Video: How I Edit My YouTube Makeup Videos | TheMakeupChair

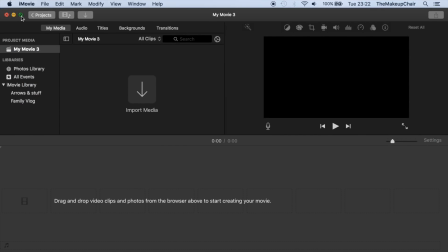11s
So I use iMovie to edit my videos, and this is what the screen typically looks like.
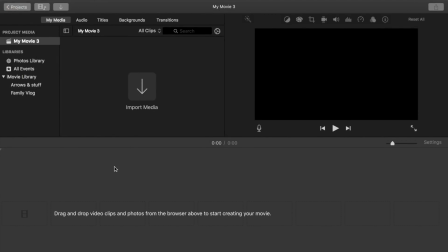15s
Now, iMovie comes with most Apple laptops and phones even, but it's just basically any kind of simple editing software. They're all kind of the same. So this area is where you're going to have your raw files that you've taken from your camera. The screen then is what you're going to be looking at while you're editing, and then you have your placement at the bottom here where you're going to place all the clips while you edit.
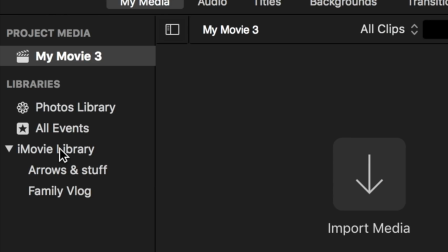33s
So let's get started. Here at the side is where you have your folders, so if you've already imported a clip, then it'll probably be here.
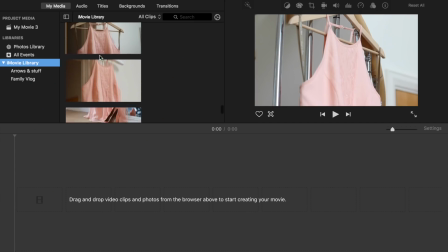38s
So my clips are going to be in the iMovie library. But you can also import new clips just by clicking the arrow.
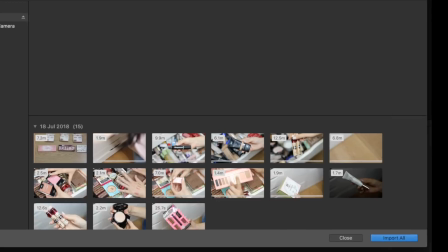43s
This will open up and allow you to see the folders on your laptop or on your external hard drive or on your card.
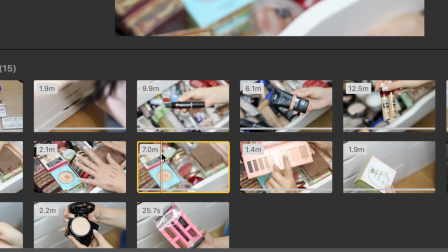49s
And if you see the white line on some of the clips, that means it's already been imported, so it's probably somewhere in your library.
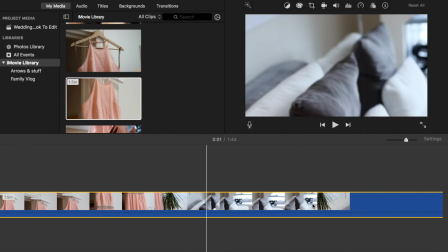54s
So once you have the files that you want, you basically just want to drag and drop them into place. And to edit them, I usually just run through them and I find what I want from each clip.
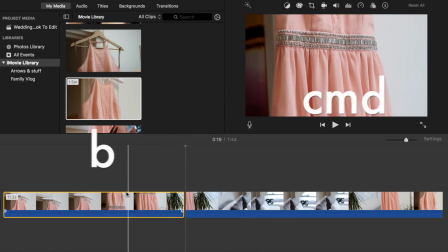62s
And you're going to press Command and B, and this will cut it. And then Command and B on the other side of the cut.
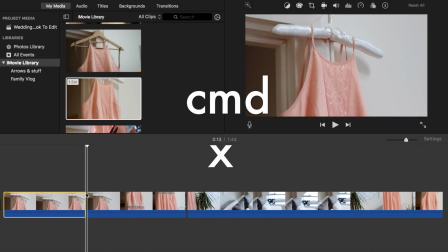69s
Press Command and X to delete them. And learning your keyboard shortcut will really help.
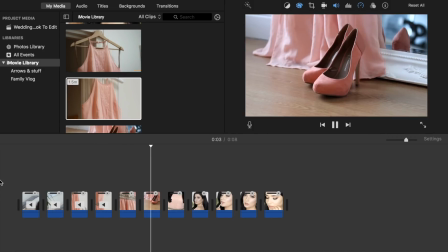74s
Now these are all opening clips, so what I like to do is slow them down to give it like a romantic feel when they first start watching the video.
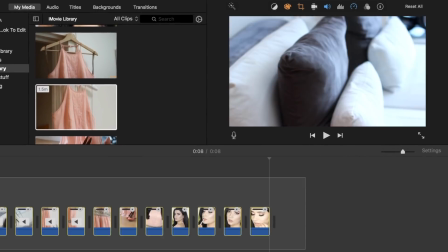80s
So what you want to do is just to grab all the clips, go up to your speed gauge at the top of the screen. And you can speed them up or slow them down.
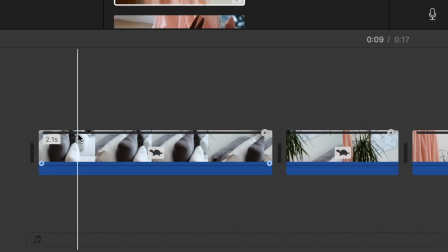86s
So I'm going to slow them down. And then once you're down at the clip, you'll be able to see that there's a line at the top and a little circle at the end.
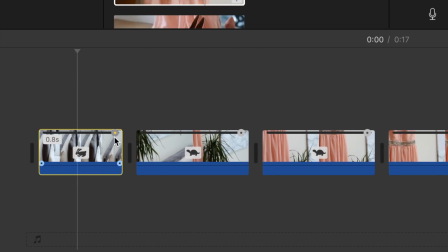93s
This will allow you to adjust how fast or slow that you want. So the fast way is when you see the little rabbit, and then when you see the little tortoise, that means it's slowing it down. So you can adjust how slow or fast you want it to be. I also like to play the clips to music.
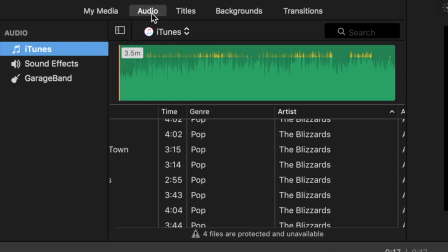106s
You just want to play around with the music, see how it plays with those clips. Does it work with the vibe of the video?
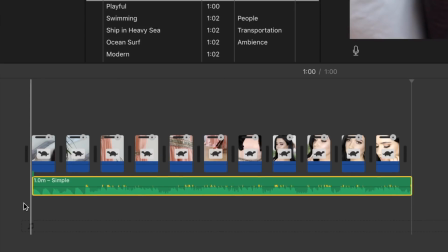112s
And you want to make sure that you're dragging the clips into the right area. So if it attaches to the clips themselves, that's usually where you put a voiceover.
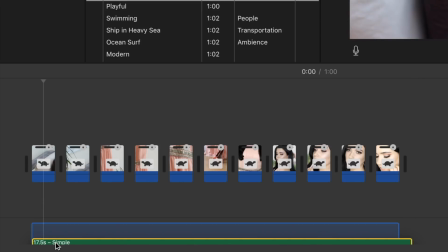118s
So you want to drag that down to the bottom where you have the music line instead. And this just makes editing so much easier.
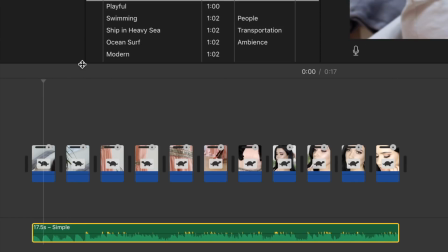124s
And once I've picked the music that I want, I also can adapt some of the clips in order to work with the music.
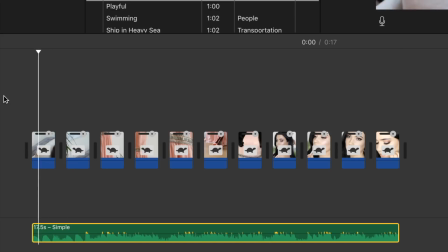129s
So whether I want it to fade in or fade out with the music or something, have a little bit more movement in there.
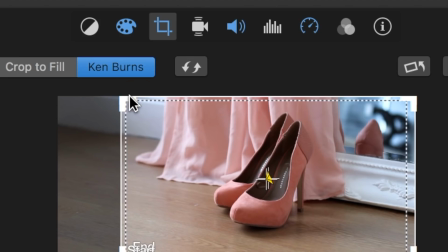133s
A couple of things that you can do. So select the clip that you want to edit. And when I'm filming, I film from a distance so I can add movement afterwards.
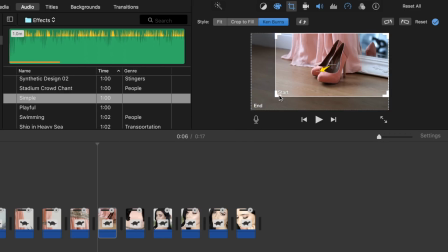141s
So you guys can see that this clip is a little bit further out.
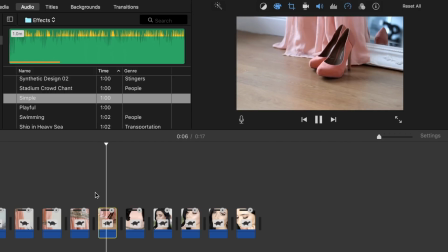144s
So what I'm going to do is I'm going to go in and I'm going to either crop this so that's just one single file, it's not moving.
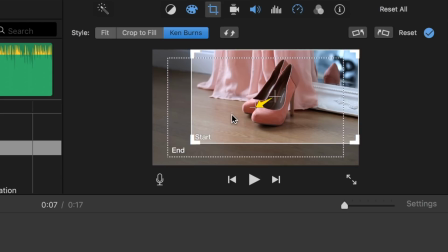152s
Or you can go up to Ken Burns, and this will give it a little bit more movement. So you can have it fading in and out, moving across the screen.
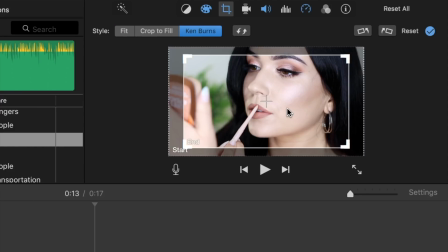160s
You can have it moving up and down, depending on where you place the start and the end. And you can flip it so it's fading in or fading out, depending on the music file that you've picked.
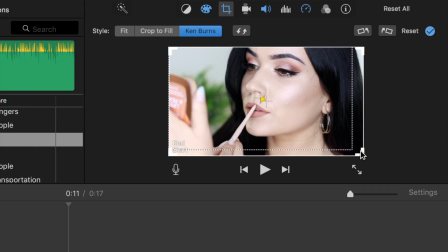168s
And you can do this in so many different ways. It adds movement. It adds sort of a almost texture-like feel to the video rather than it just sitting on a tripod.
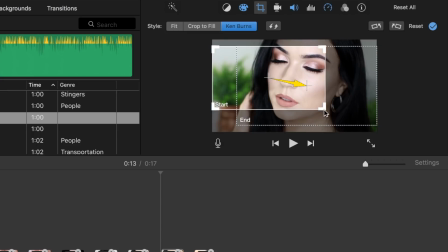175s
It just adds that kind of free movement to it. I really like doing this, particularly for opening clips, because it adds a little bit more drama.
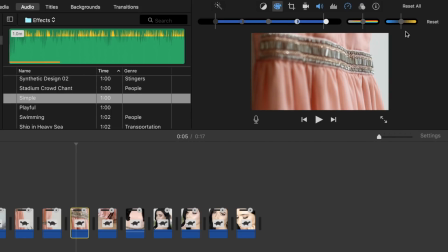182s
And you can also edit the lighting of the clips as well, whether you want to warm it up,
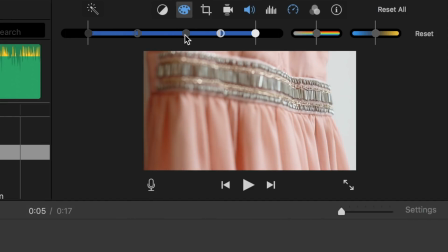186s
cool it down, brighten it, lighten it, add more texture, saturation.
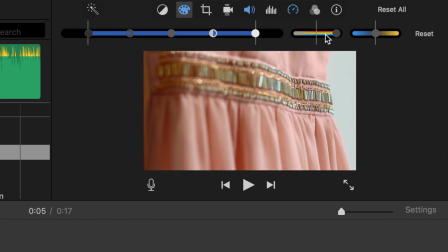191s
What I tend to do is actually film warmer and then cool it down. You don't lose as much texture when you cool it down versus when you have to warm up a clip. So film and warm and cool it down. And I basically followed the same routine for all of the videos.
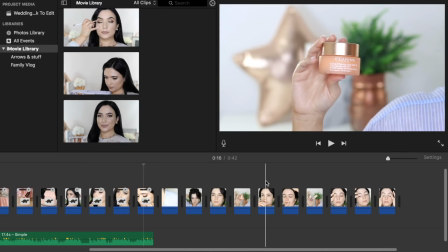205s
Now we're going to get into the tutorial part of the video. So what I typically do is add a transition.
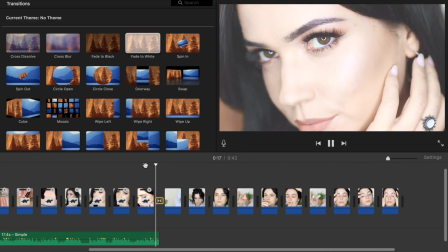210s
So this will fade from the opening clips into the actual tutorial itself.
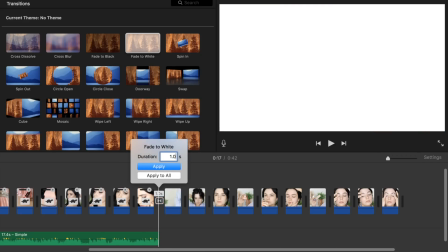214s
And you can always click on the little transition box and this will allow you to make it longer or shorter transition. I like to keep it quite simple and quite short. Because I do makeup tutorials, what I like to do is really focus on the products that I'm showing.
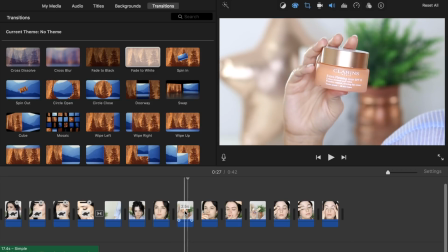226s
So we'll have a separate clip for just the products and I'll put the name of the products over the top.
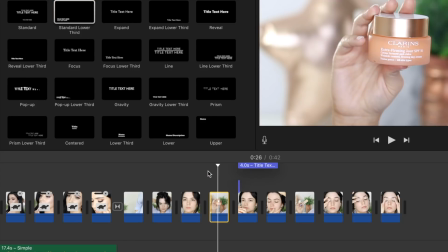231s
And you can pick any of the text and just drop and drag it over the clip that you want it to be. Shorten it, lengthen it, whatever you need.
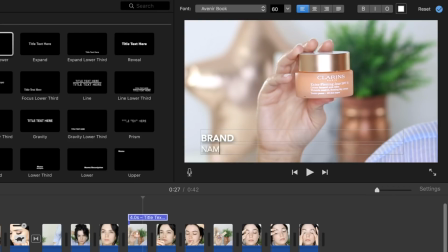237s
And typically what I do is I'll write the brand at the top and then the actual name of the product at the bottom.
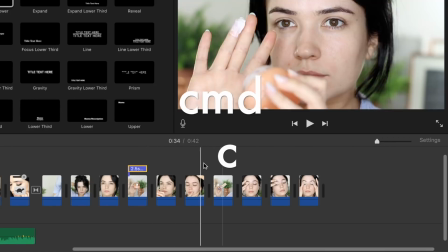242s
And then just copy and paste that throughout, filling it in as you go along. To copy and paste, all you do is press Command C and then Command V over the areas that you want.
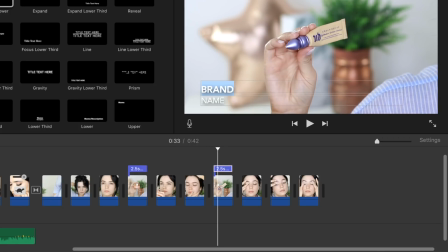251s
So I'll copy and paste that throughout all of the clips and you can change the color, the font, all of that kind of stuff.
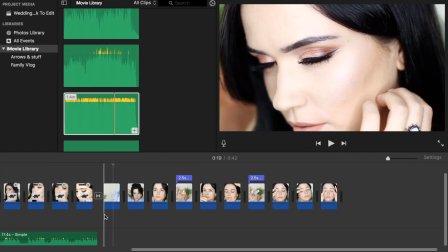257s
So once I've done that for all of the clips, I then can add in my voiceover.